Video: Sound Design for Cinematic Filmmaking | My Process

I can make it sound like it rains outside, or like someone's playing music outside my door, when in reality, I don't even have neighbors. Also, if I want a tuk-tuk to sound like a sports car, I can.
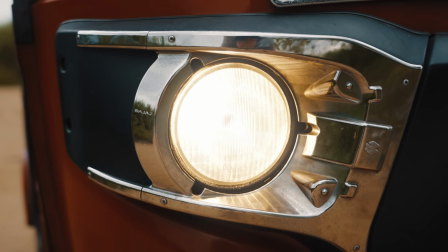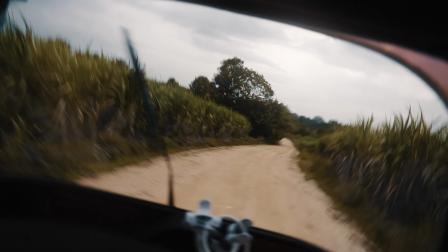Before we jump into some of my favorite sound design techniques, I just want to talk about the place I always go to when I'm searching for high quality sound effects,
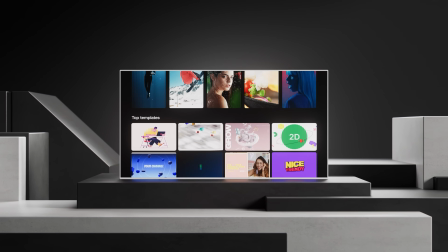(4:41)
which is Artlist, which was also kind enough to sponsor this video. They are an all-in-one website for all kinds of assets you might need for your filmmaking process,
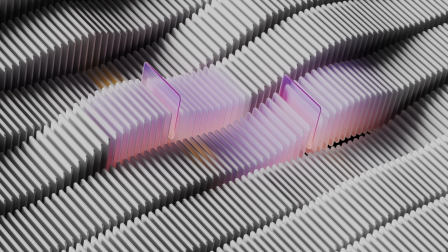(4:50)
and I've used their music and sound effects since the start, and their sound library is seemingly endless,
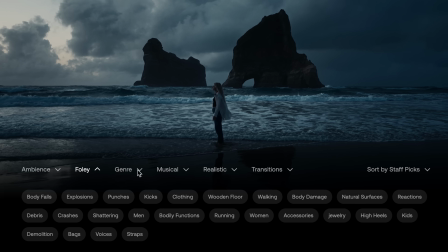(4:55)
so whatever sound you're looking for, there's a good chance you will not find just one,
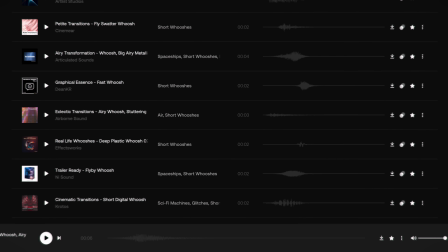(4:59)
but multiple options that could fit your scene. One of my favorite additions to their music library, especially when it comes to sound design,
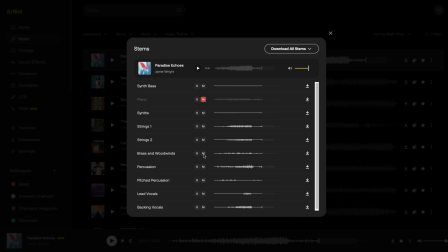(5:06)
is that many songs include stems. That gives you as an editor the freedom to build a perfect underscore for your story.
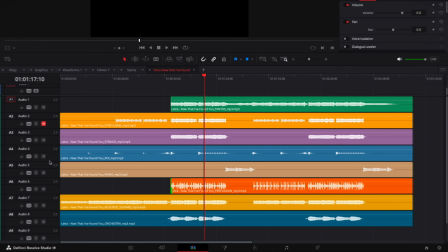(5:12)
If there is some distracting instrument in a song, you can just mute that track and make the perfect song to fit your video.
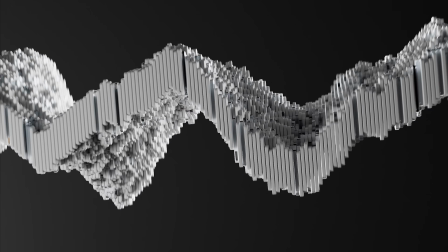(5:18)
Apart from their extensive sound effects and music, they have stock footage, video templates,
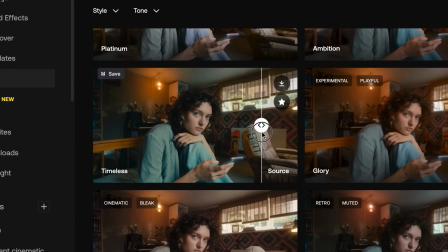(5:23)
an AI voiceover generator, lots, and they are constantly adding new things for us creators to use.
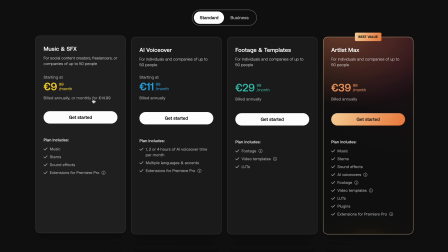(5:29)
They have several different subscription plans to fit your needs, all cleared for commercial use. So if you want to dive more into sound design or anything else to make your videos come to life, I have a link in the description that will give you 2 additional months if you decide to sign up. Thank you Artlist for supporting the channel. Let's move on to some of my favorite sound design techniques.
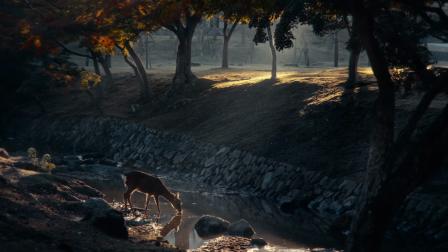(5:49)
One of the most important sound design techniques to make your sound more realistic is to use panning,
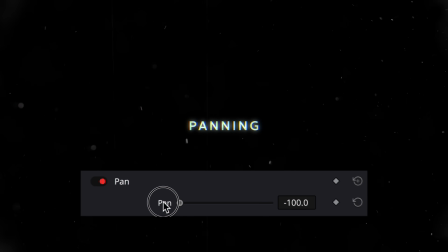(5:55)
to position sounds either to the left speaker or to the right speaker.
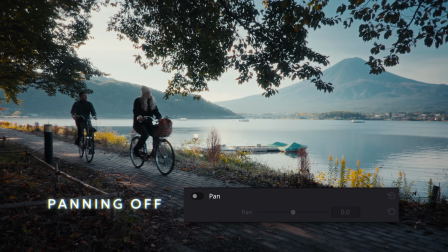(6:01)
And here's a shot of us cycling in Japan, without any panning, and with panning.
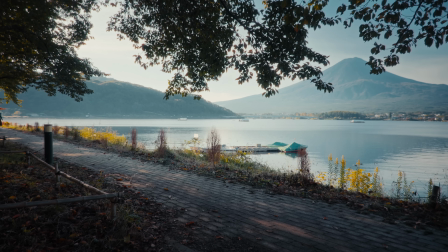(6:10)
Subtle panning can make your soundscape sound more dynamic and realistic. A great way to smooth out cuts and make them feel more seamless when transitioning from scene to scene is to use a J-cut. That means that the audio from the next scene starts playing before the visual cut happens.
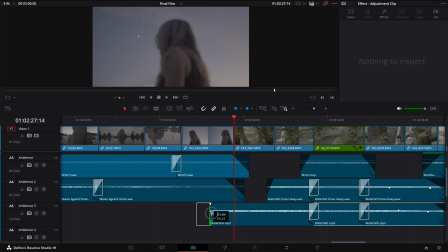(6:26)
You do that by extending the audio to the left and gradually fade it in before the clip appears.
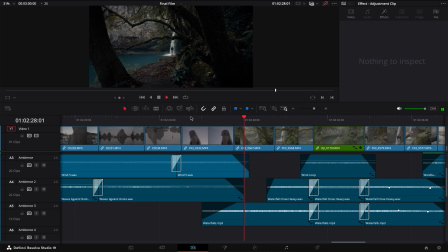(6:32)
Being able to hear the sound before the cut really helps to hide the cut and make it feel more motivated. And to also let the audio from the previous scene linger as the visuals change is called an L-cut.
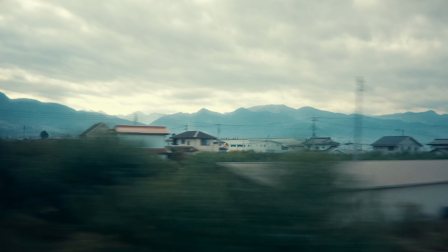(6:44)
These techniques can make edits flow a bit better, even if the cut is to something completely different.
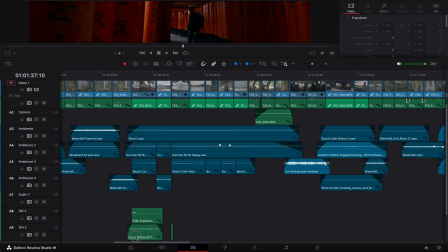(6:52)
Here's the audio timeline from my Japan video, and here you can see all the J-cuts and L-cuts of the blue ambience tracks fading in and out. There are a few ways you can enhance sound effects and tweak them to make them fit the environment better.
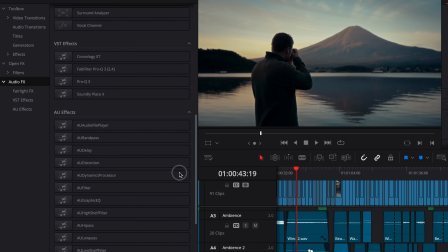(7:05)
In most editing programs there's a bunch of built-in audio effects to choose from, but there are 3 that I tend to use in every single project. The first one is Reverb, which is used to create a sense of space or atmosphere, making sounds feel like they actually belong in the environment.
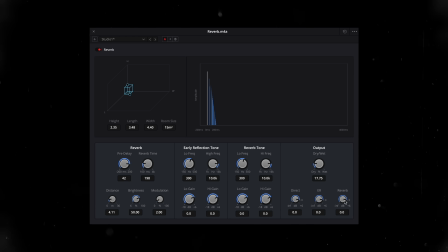(7:20)
For example, a small room should only have a tiny amount of reverb, while a large church should have a much bigger and echoey sound. The size of the space determines how much reverb you need. Or if a certain sound effect sounds a bit dry or abrupt, you can use reverb to make the sound feel larger and more fluid. Reverb can also help push sounds further into the background, and right now this bird sounds really weird and up close.
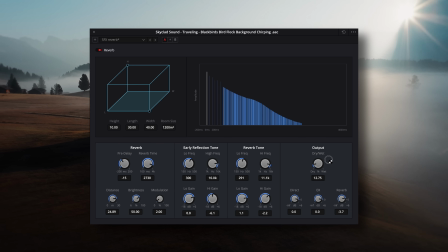(7:46)
But the more reverb you add, the more it sounds like the birds are coming from a distance. EQ is also something I use in every single project, which you can use to both decrease or increase different audio frequencies.
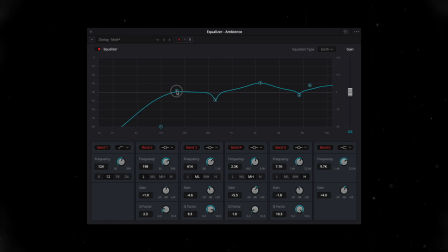(8:00)
It's a great tool for enhancing voices, but you can also use it to create room for different sounds.